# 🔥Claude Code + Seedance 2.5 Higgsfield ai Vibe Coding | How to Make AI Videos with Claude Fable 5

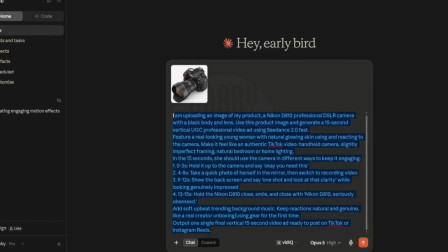The video should feature a real-looking creator using the camera naturally. I also included the exact structure.
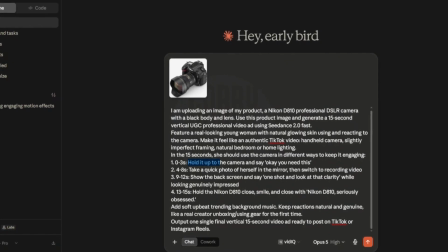First 3 seconds, she introduces the product.
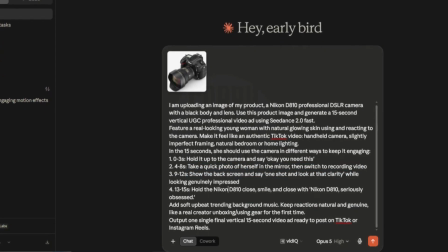Then she takes a photo, switches into video mode, shows the camera screen, and finishes with a strong product reaction.
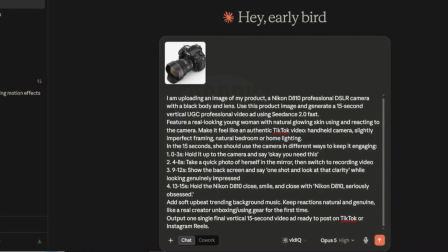The reason I'm being specific here is because video quality depends heavily on creative direction.
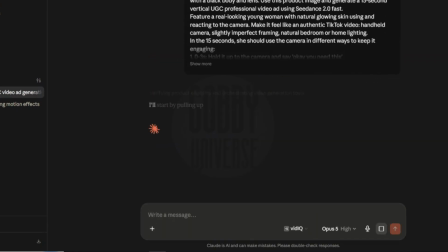The more clearly you communicate the story, the better the final result usually becomes.
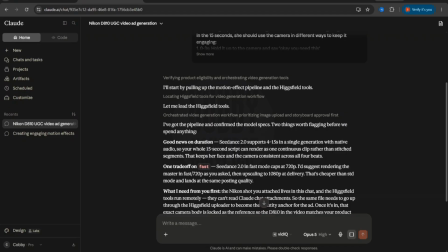This is the part I find really fascinating. I'm not manually switching between different AI tools or copying prompts from one platform to another.
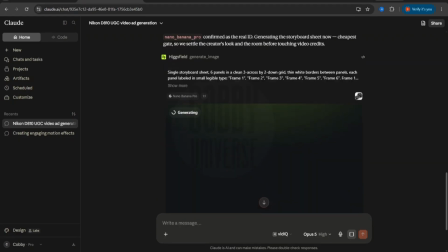Claude is actually connected to Higgsfield MCP, so the entire workflow happens from one conversation.
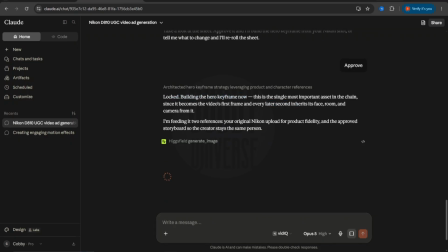I simply describe what I want, and Claude translates that creative idea into a production-ready task.
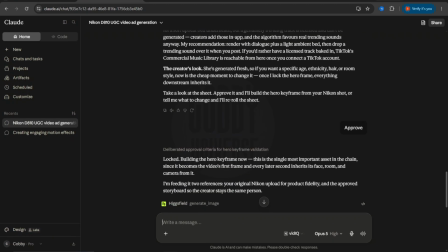You can actually watch the process unfold in real time. The request is sent automatically.
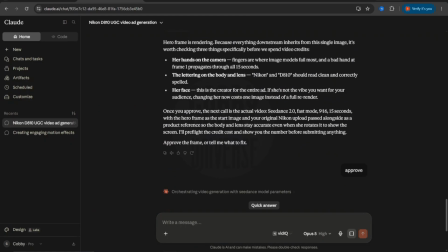The workflow begins. Higgsfield starts generating the media in the background while Claude continues managing the project.
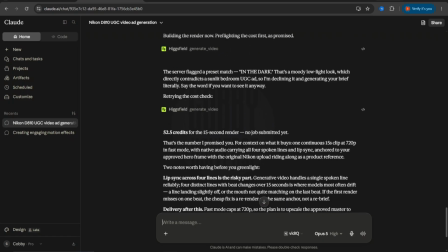There's no back and forth, no downloading assets and uploading them somewhere else.
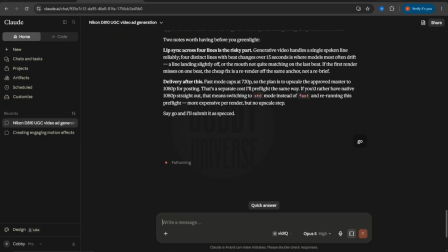Everything stays connected through a single workflow.
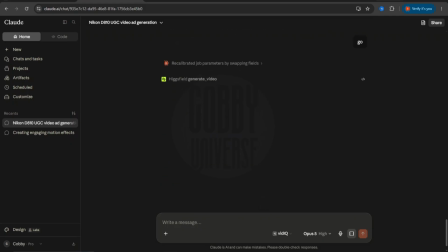Then, once the generation is finished, the final image or video is delivered straight back into my workspace, ready to use. It feels less like using separate tools and more like directing an entire creative production team from one prompt.
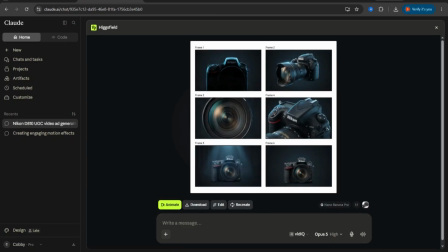And here's the part that makes this different from a normal AI chat. The final video isn't just a suggestion.
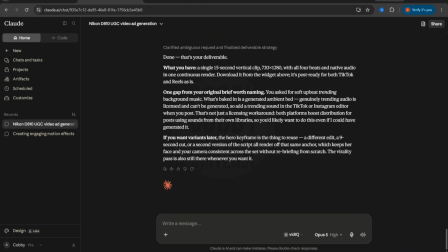It is an actual file, an asset I can use. The MP4 has been generated and delivered into my working folder.
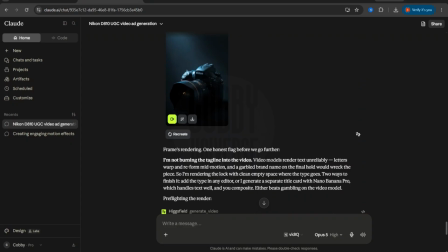This is the difference between asking AI for ideas and using AI as part of your production workflow.
Okay. First impression. Okay, you need this.
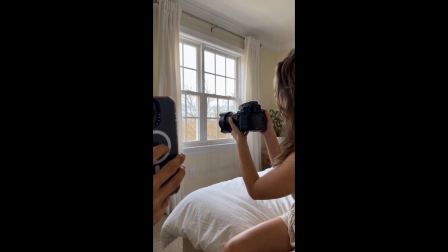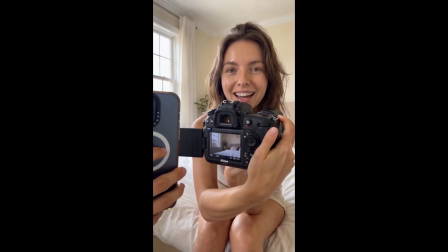One shot and look at that clarity. Nikon D8-10, seriously obsessed.
This actually looks much more natural than I expected.
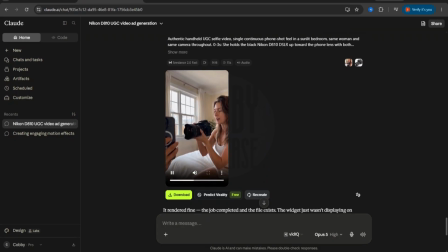The first thing I notice is how real the person is and a hand at one side recording another video. It doesn't have that overly perfect AI feeling. The handheld movement makes it feel like someone actually recorded this in their bedroom, which is exactly what makes UGC ads work.
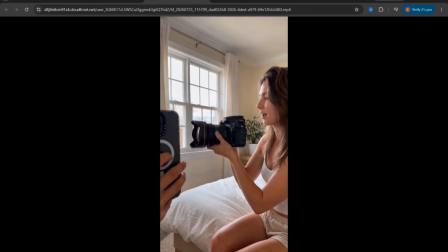Look at the facial expression here. She doesn't look like she's just reading a script.
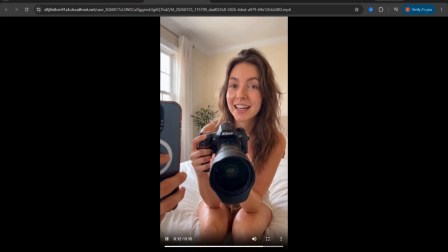The reaction feels connected to the product, and that is usually one of the hardest things for AI video to get right.
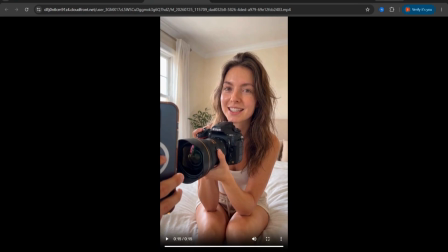The transition from taking a photo in the window into showing the picture taken, that sequence works really well.
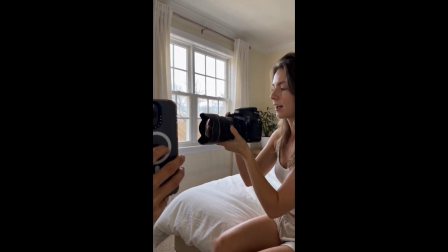It tells a mini story in just a few seconds. And this shot right here, showing the camera display and reacting to the quality,
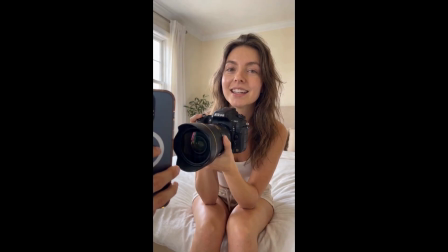this is the type of detail that makes an advertisement feel believable. The final product shot also works nicely.
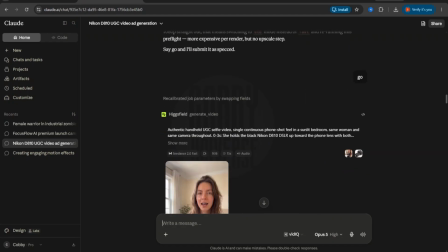It feels less like a traditional commercial and more like a creator genuinely sharing something they discovered.
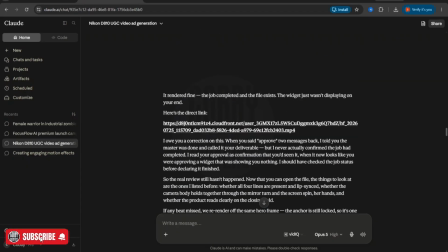Would I still edit this before publishing? Probably. I might add my own branding, captions, and maybe adjust a few details.
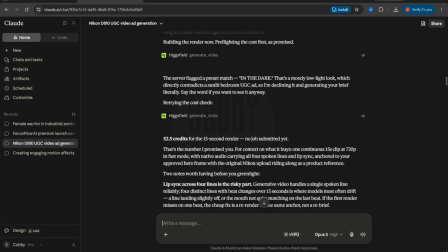But the fact that the first version already looks like a usable social media ad, that saves a huge amount of time.
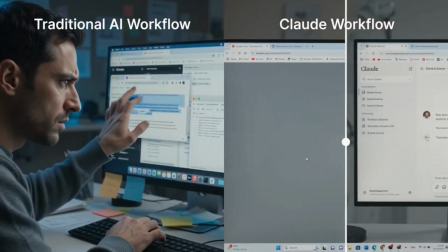Think about the traditional process. You might need someone to write the concept,
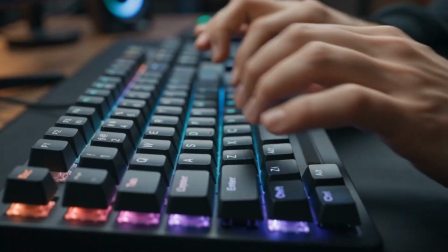someone to film the content, someone to edit the video, someone to create different versions for different platforms. Even a simple UGC campaign can quickly become expensive. But with this workflow, you can create your first draft much faster,
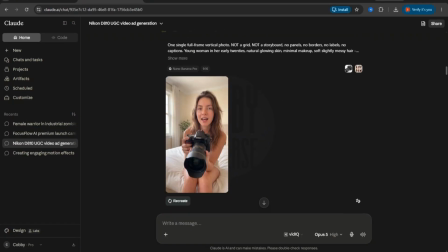and then spend your time improving the creative direction instead of starting from zero. For the second test, I'm giving Claude a much bigger challenge.
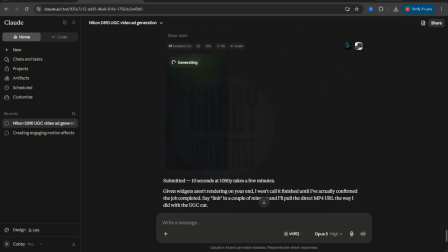I'm going to act as if I'm launching a brand from scratch. Up until now, we've been testing individual features.
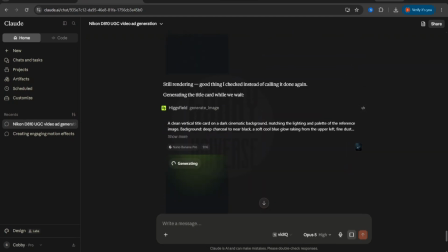Now it's time for something much more ambitious. I'm going to give Claude one prompt with one objective.